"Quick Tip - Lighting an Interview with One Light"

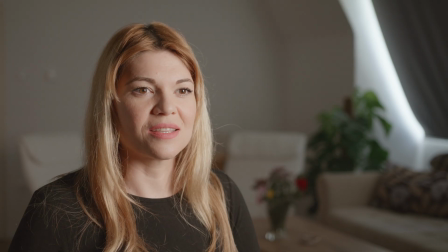In this quick tip, I will show you the basics of lighting an interview with only one light.
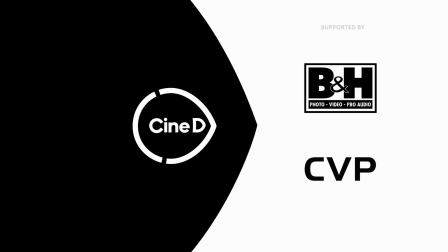In this short video, I will talk about lighting a classic interview setup using only one lamp. Please mind that lighting in general is a very complex topic, and covering anything beyond basics is not within the scope of this quick tip video. The purpose is to give you a quick tip on how to work with limited equipment. I chose to focus on indoor setup because it is usually less demanding on equipment.
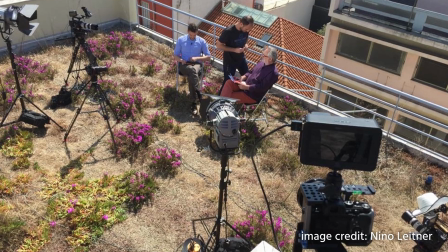Shooting outdoors, when you want to do it right, usually requires stronger lights, more flags, diffusions, and so on.
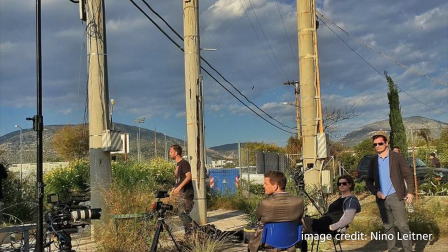But it of course depends on location and the look you are after. Generally, in an indoor location, you have more control over light.
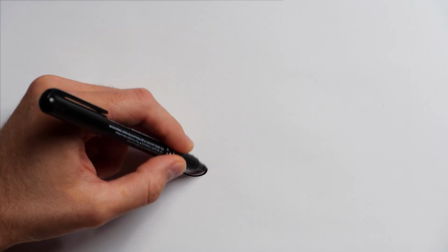Light setups for filming an interview can get very complex and include many light sources.
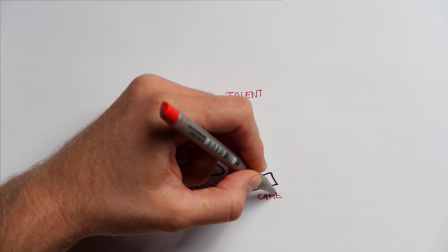Usually the interview light setup consists of at least 3 lights.
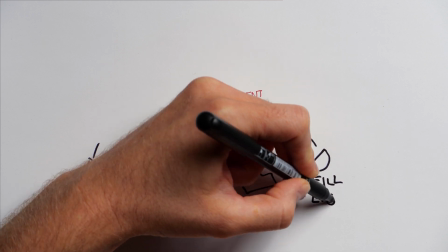Key light, which is your main light source, fill light, which fills up the shadows on the other side of the talent's face,
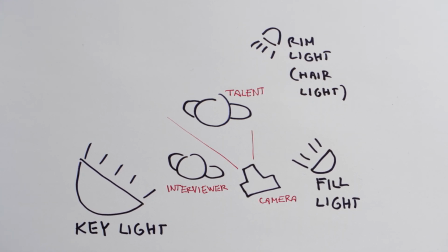and a background light, which creates a nice rim around the talent's head and separates him or her from the background.
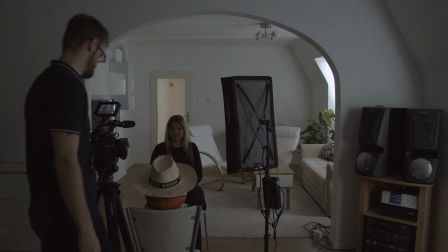The background itself also gets separate lighting. When working with only one light source, it automatically becomes your key light.
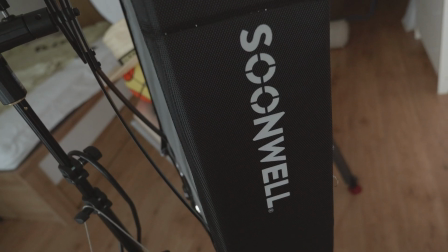In my example, I am working with the Sunwell FB21, which is a 2x1 flexible bicolor LED panel.
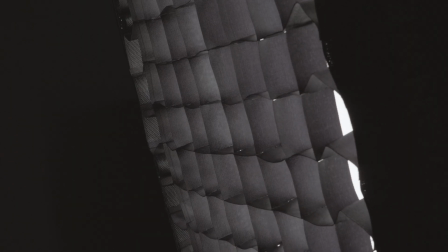I added a grid to the panel to minimize light spill on the sides. The first thing to remember, when you are choosing the location for the interview, leave as much space as possible between your talent and the background.
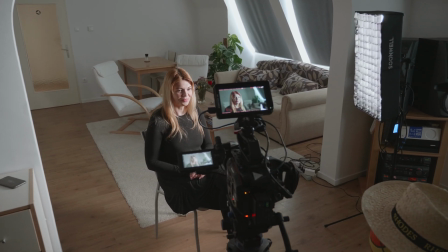Firstly, it will be easier to leave the background blurry and optically separate your talent from the background. Secondly, it will keep the background stay unaffected by your key light.
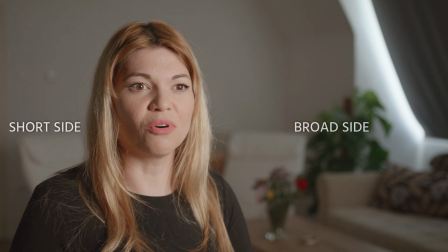In a traditional two-way conversation interview, the talent should look into the space across the broad side of the image. The position of the key light should be next to the camera on the same side where the interviewer sits.
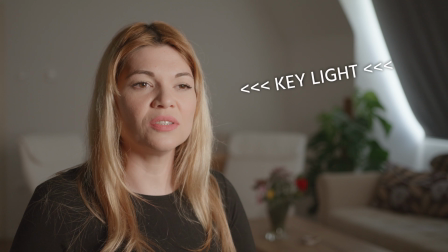The light should be coming from the broad side of the image on the talent's face. Generally, when filming an interview, you want to get soft shadows on your talent's face.
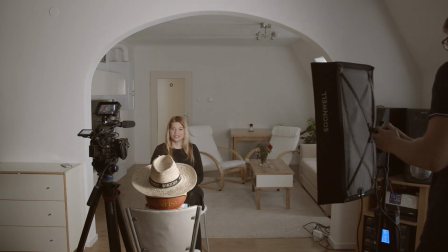There are 2 factors that play a key role in achieving soft shadows: the size of your light and the distance to the talent.
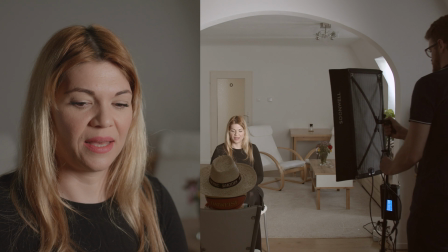The shadows get softer when the light source gets larger or when it gets moved closer to the face. If you have a small light source, you can bounce it off a wall or a reflector to soften it. Because in my setup there is no fill light to compensate the shadows on the talent's face, I will have to position the key light more carefully to find that sweet spot.
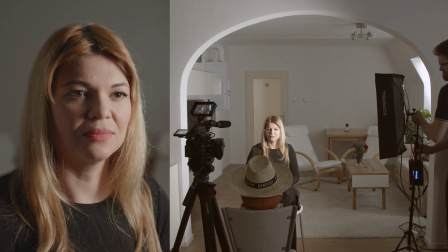Depending on the desired look, I can either move the light further away from the camera and get more shadows and sort of a dramatic look,
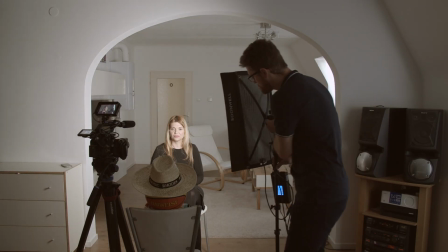or I can move it closer to the camera to get smaller shadows. Just know that when the key light gets too close to the camera, it will make the talent's face look too flat. If your talent wears eyeglasses, like me, you might have to adjust the position of your key light to not get reflections of the light in the glasses. Usually it helps to move the light upwards or sideways. Even when you are limited with only one light source, you can always bounce it.
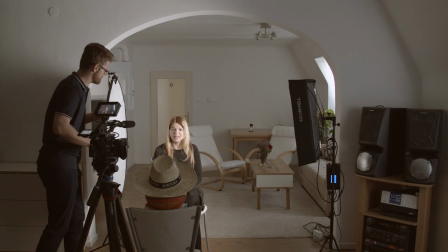This could be helpful in creating a fake fill light by placing the reflector correctly.
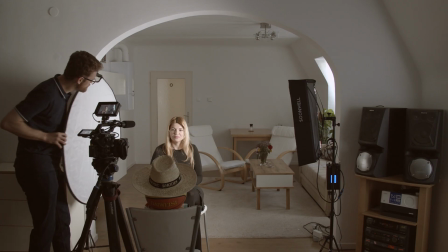You can play with the reflector and position it wherever it suits to fill a darker area with a little more light. When it comes to background, it should always be lit separately from the talent in the foreground.
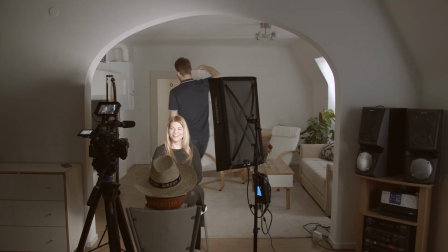If you only have your key light, you can try to use practicals that are already available on location.
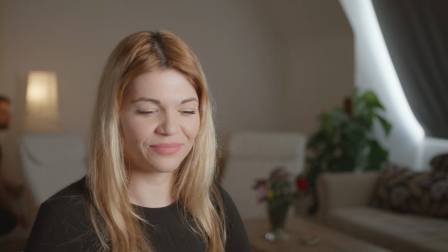If you are not familiar with this term, practical is a light source which can be seen in the frame. For example, a home lamp, computer screen, LED stripe, and so on. Practicals also have a decorative purpose, so to say.
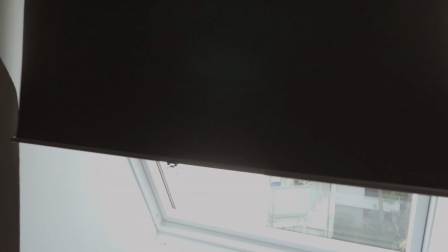Depending on the location, weather, and time of the day, you might also be able to use a window as one light source to complement your only available lamp.
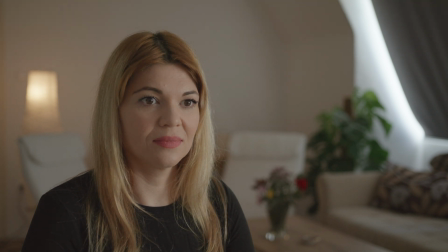Just keep in mind that the intensity of light coming in through the window can rapidly change and ruin your shot.